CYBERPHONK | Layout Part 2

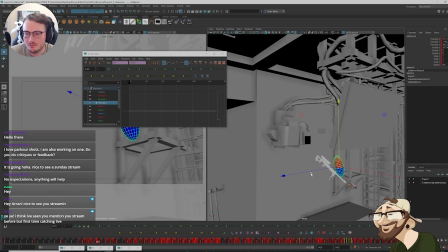Okay. So now we've got that position resolved, and there's the little flip that happens through there.
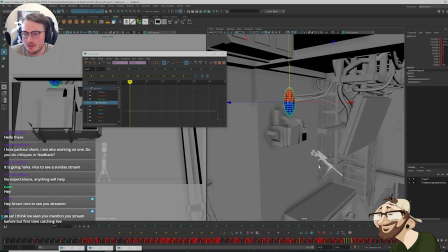Now, with the sniper, I also need to raise that.
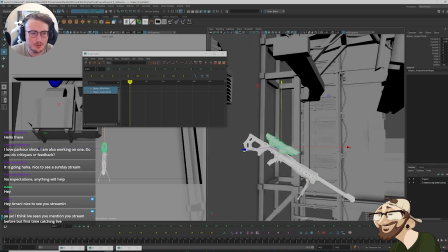I don't have any controls for the rig right now. I do have a group, so I'll just raise this.
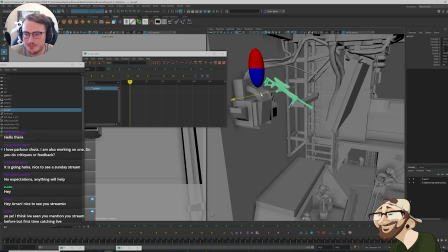And then shift it over.
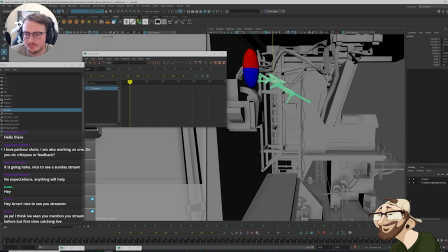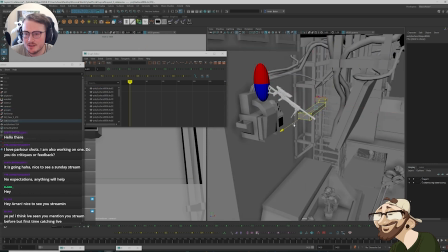And then, again, I want to take these verts. Oops. Let's turn off.
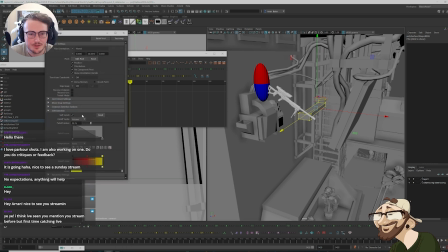Soft select. Just bring this over a bit more.
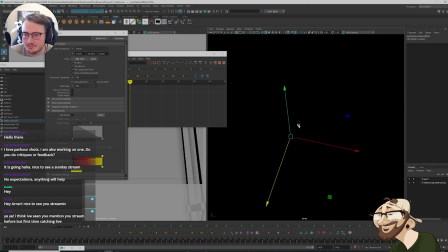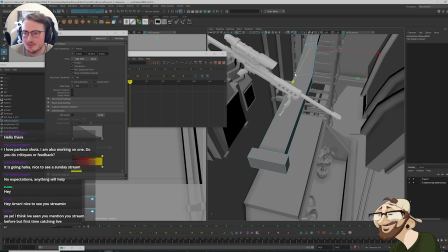And then shift that there.
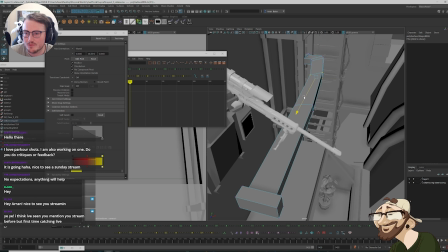Let's just take that edge loop because that's annoying me. Right.
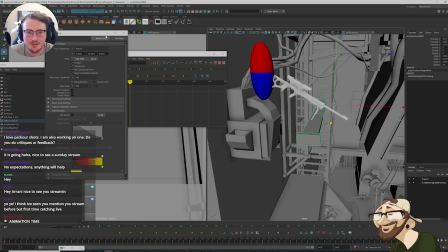So we've got that rough position now. And I also need to go into the camera and then do the same for that. So we're just going to scale things up a little bit.
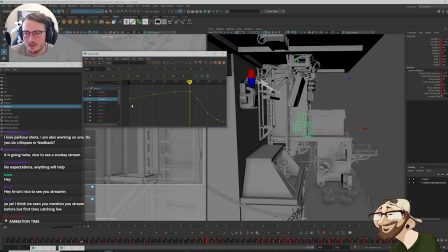So in here, we get to this point
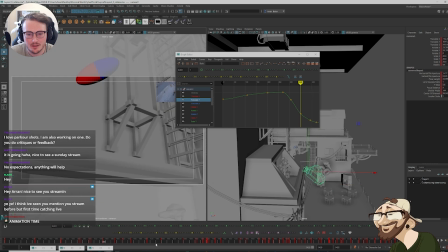here on the landing.
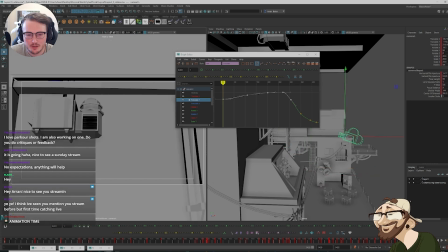So everything from this point also needs to be scaled up when we come around here.
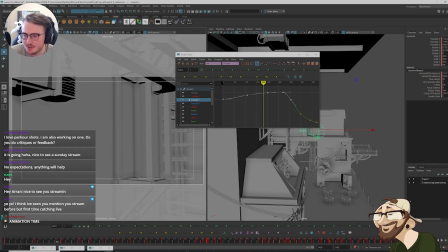So we're just going to scale this up. And then we also need to shift it back in the Z as well. In here. So all of this, scale it back.
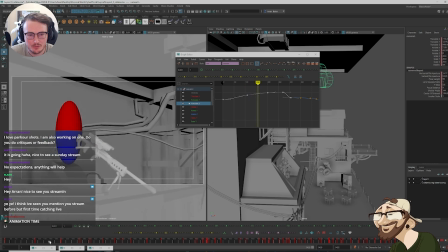So now as we're coming around, we still have this reveal and everything.
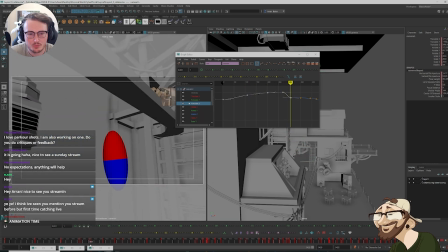And then notice now, as we come through and drop, we now have all this space.
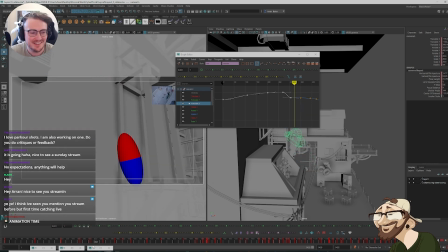We have this breathing room. Hey, Tom. So many great people in here.
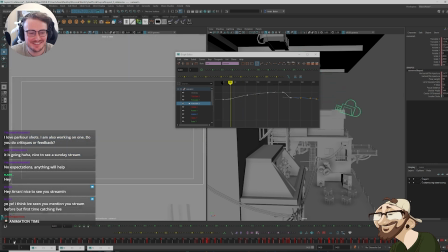How's it going, dude?
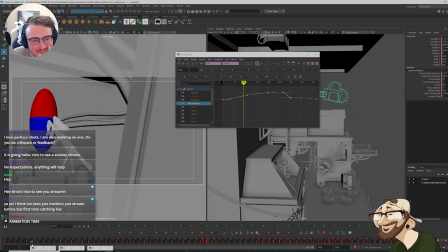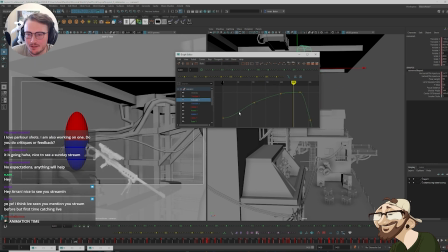I feel like this is going too high, though, in here. Just want to shrink this down. Try and get our staging so a little bit more on the upper left third. and we can see the sniper a little bit more. So just for context,
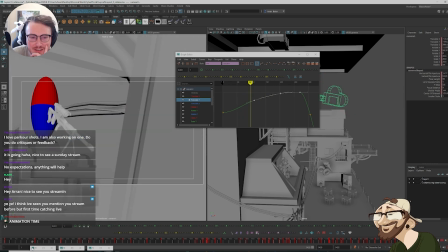the reason the character, the motivation behind the character,
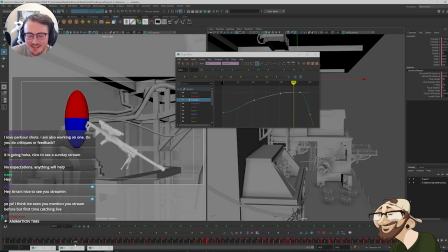and the reason why they're running and descending is because they've just assassinated someone. This is just like a very subtle context that happens, just so that we have some plausibility. But they've just assassinated someone, you hear sirens going off, and then she starts to descend.
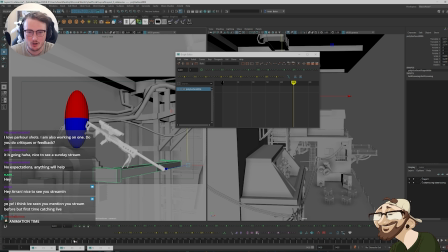And then she's basically trying to sneak her way past all the police that are now scanning the area. There's going to be drones like surveilling and everything. So there, should be pretty fun. Should look pretty cool when it's all done.
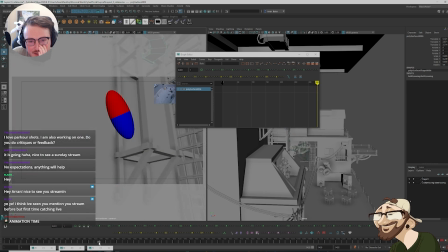I want to add some like background characters of like police and that kind of stuff. So now we have this section, right?
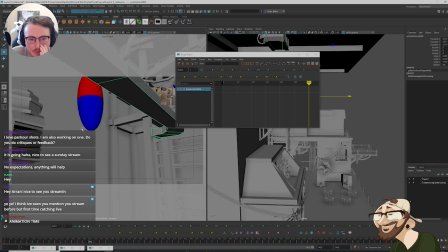And we're coming through, and I just want to tweak the camera now as we're going through this shot. So now synchronize a little bit more with what the character's doing.
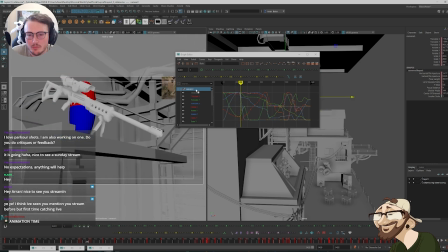So I might have to retime it as well, but I just want to make sure I get my staging.
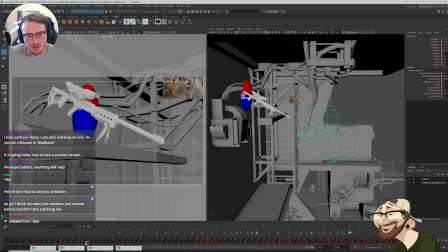So as we're coming through here, we're already beginning to drop before the character is,
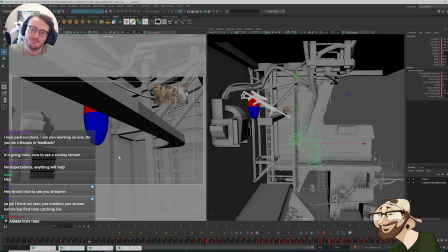and I think
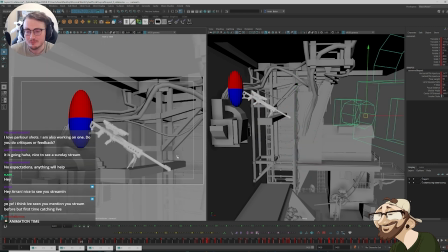I know that there is a rule in animation where obviously your character is what drives the camera. I think we can do that to a degree where we can feel like it motivates the camera, but also I feel like there's going to be some staging where it's almost like there's going to be a synergy like that happens between the two,
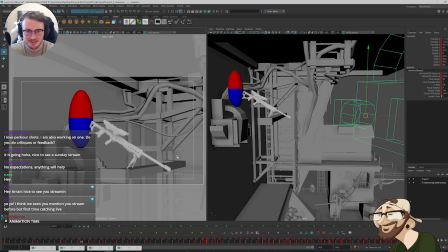where sometimes I want the camera to continue, but it's still tracking behind, and then the character comes past again.